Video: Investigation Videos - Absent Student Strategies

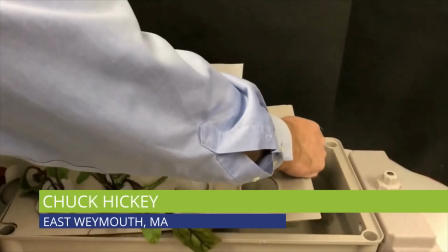I'm Chuck Hickey, and I'm a 7th grade science teacher in Weymouth, Massachusetts. I've been teaching with OpenScience since the pilot phase.
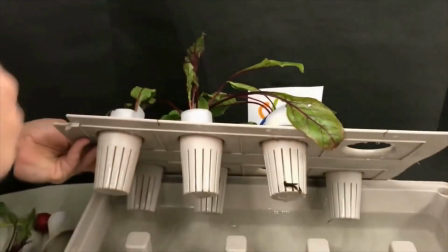I started making videos to support students who are unable to be in class when we returned to school after COVID.
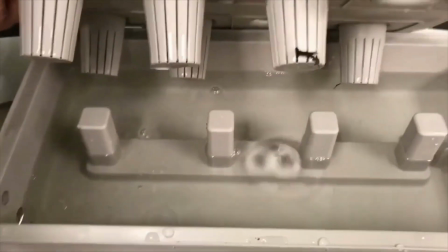My first attempt was fairly straightforward in that I had a colleague hold my phone as I displayed the plants in the hydroponic setup for the matter cycling unit.
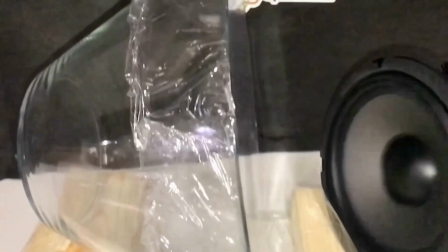I next made a video for the sound unit using my phone leaned up against a book.
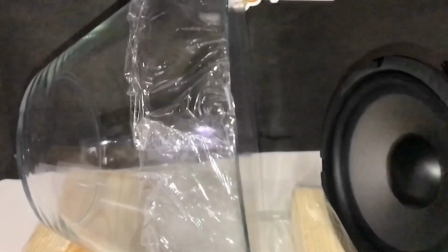Both of these videos worked for what I needed, but as I began to capture a visual record of these investigations,
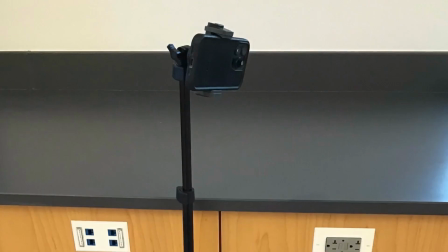I started to think of how I could make them better. So I started to use an inexpensive tripod with my phone.
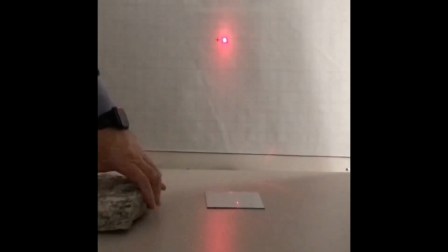This gave me a stable platform to better capture various investigations.
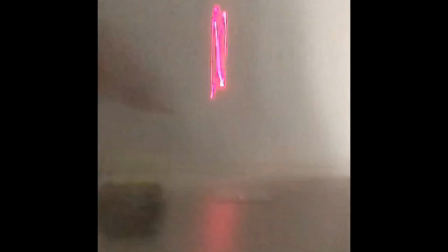I could also use this setup to capture close-ups of things that might be hard for anyone to observe,
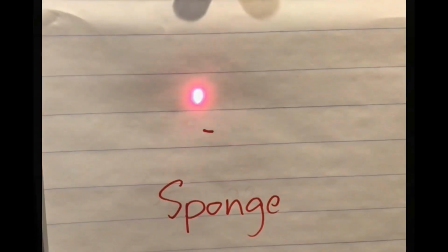like the laser beam in the Contact Forces unit investigation, where we drop a ball onto a sponge and a piece of glass.
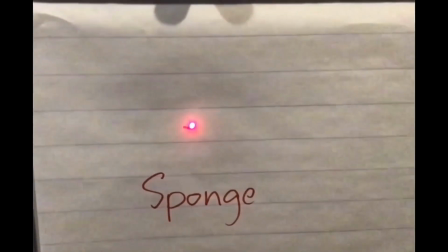It was during this investigation that I started to use the other video modes, like slow motion, to really make the movement of the laser obvious to the viewer.
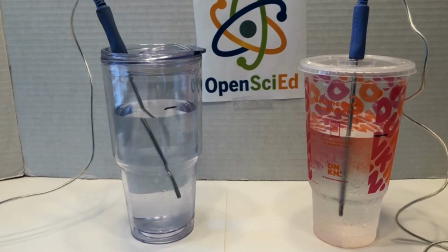Still using the phone camera, a colleague and I set out to capture the investigations in the thermal energy unit.
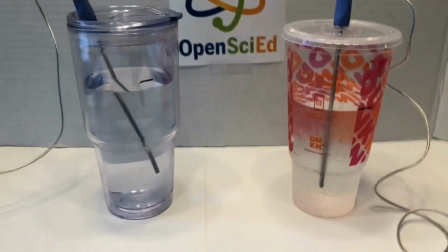Our goal was to provide the viewer with an experience similar to the student in the classroom.
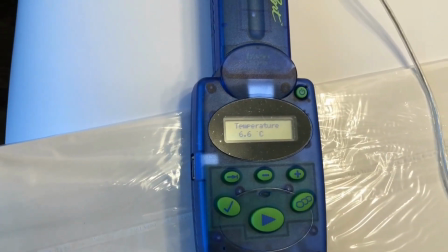During this process, we recognized that there were limitations in our equipment, and we made a promise to ourselves to redo these videos.
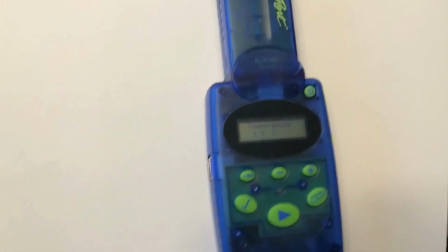This year, I began capturing the Contact Forces unit investigations,
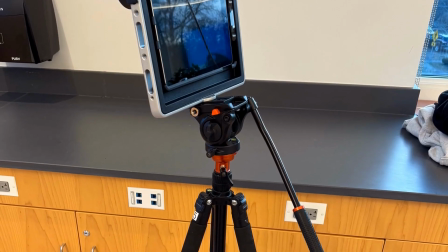and at this point, I began to use an iPad on a tripod to record the investigations.
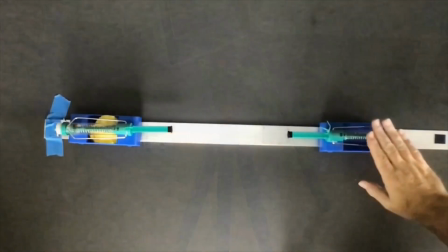The wider format of the screen allowed for a better field of vision when videoing.
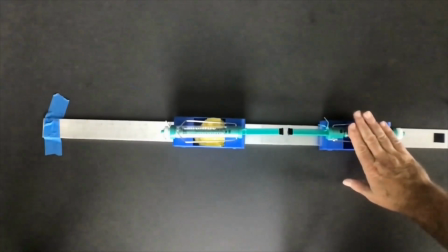With some help from a colleague, I shot most of these from above, which I felt gave a better view of the collisions.
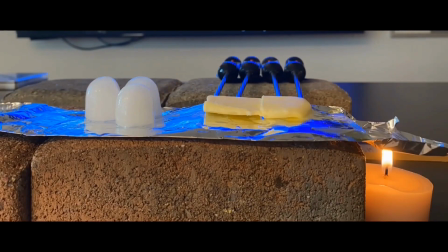When my students were observing the butter melting investigation during the thermal energy unit, I noticed that many of them were struggling to see the melting of the butter.
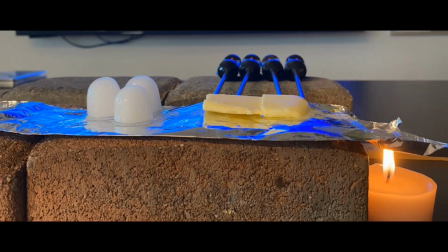Also, many had difficulty seeing from multiple viewpoints.
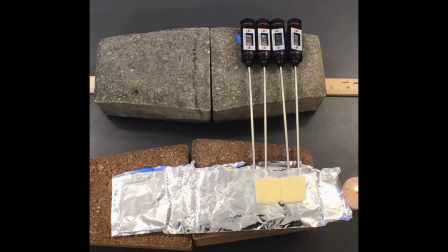So when I captured this investigation, I used my phone and the iPad from different viewpoints to give better opportunities for observations.
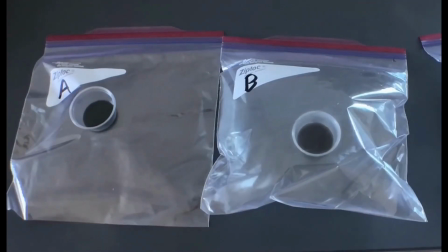I also decided to use the time-lapse mode to make the slow changes more obvious to the viewer.
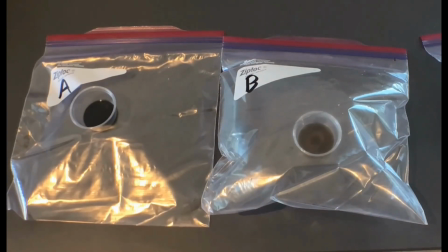When we began to look at the beans investigation for the matter cycling unit, I used the time-lapse feature again so that the color change of the BTB in bag 2 or bag B was much more obvious.